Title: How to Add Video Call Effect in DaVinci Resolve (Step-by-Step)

If you want your footage to look like a real video call, there's actually a built-in effect in DaVinci Resolve that does most of the work for you. No complicated setup, no layering needed. In this video, I'll show you exactly how to use it step by step. Let's jump in. Start by dragging your clip onto the timeline like you normally would.
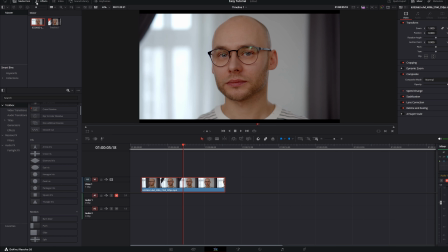Next, open the Effects library. Go into the Effects tab and find the video call effect.
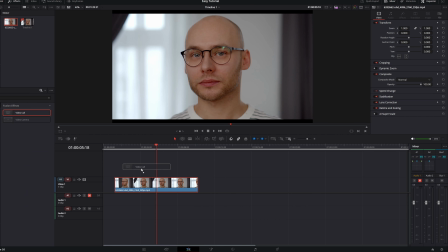Once you see it, drag it directly onto your clip in the timeline. Now select your clip and head over to the Inspector panel.
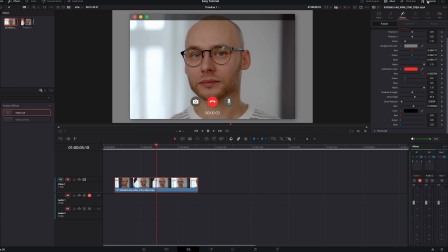This is where everything happens. You'll see a section for the effect with several controls. Let's go through them one by one so you understand exactly what each one does.
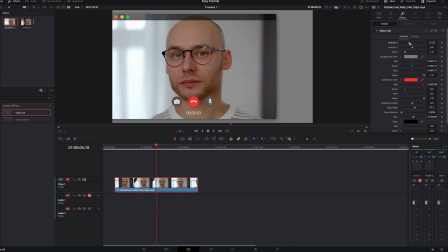First, position X and position Y. These control where your video sits on the screen.
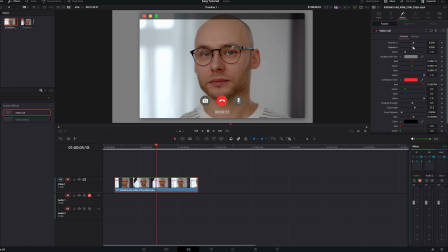If you're doing a multi-person call layout, you can use these to move each clip into different corners.
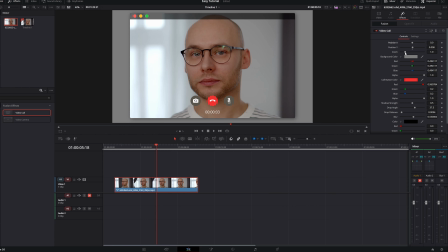For a single call, look, just keep it centered. Next is zoom. This adjusts the size of your video window.
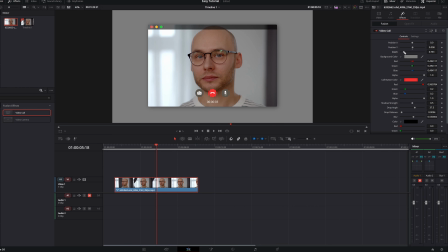If you're stacking multiple people on screen, you'll want to reduce the zoom so everything fits nicely. Try to keep all clips the same size so it looks consistent. Now background color.
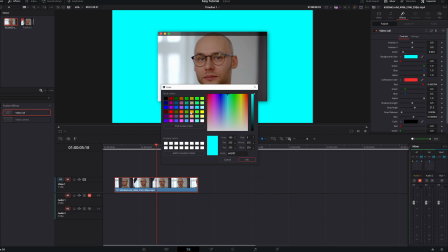This fills the space behind your video window. Most video call apps use darker tones, so sticking with a dark gray or black usually looks the most realistic.
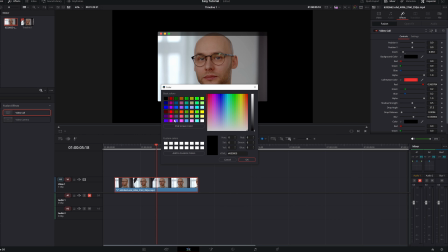Bright colors tend to make the effect look less natural. Next is the call button.
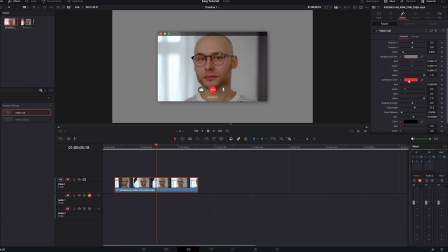This adds that familiar call interface element. Then there's shadow strength. This one is subtle, but it matters. Increasing the shadow slightly helps your video window stand out from the background. But don't overdo it. Too much shadow makes it look artificial very quickly.
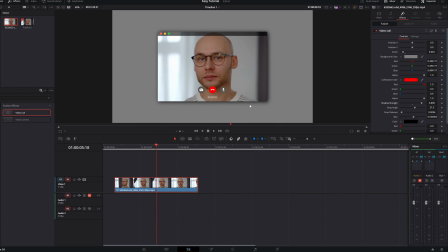A small, soft shadow usually looks the best. Now here's something to watch for. If you're using multiple clips to simulate a conversation, make sure your positioning and zoom are consistent across all clips. Even small differences can make the layout feel messy. Also pay attention to spacing.
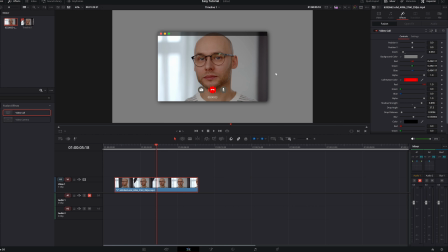Leave a bit of room between each video window so it doesn't feel cramped. And one extra detail that really improves realism is timing. Make sure your clips are synced properly so it feels like a natural back and forth conversation.
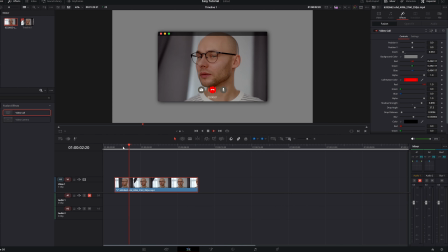Once everything looks good, play it back and make small adjustments if needed. And that's it. You've created a clean video call effect using the built-in tools in DaVinci Resolve. If this helped you out, make sure to subscribe for more simple and practical editing tutorials.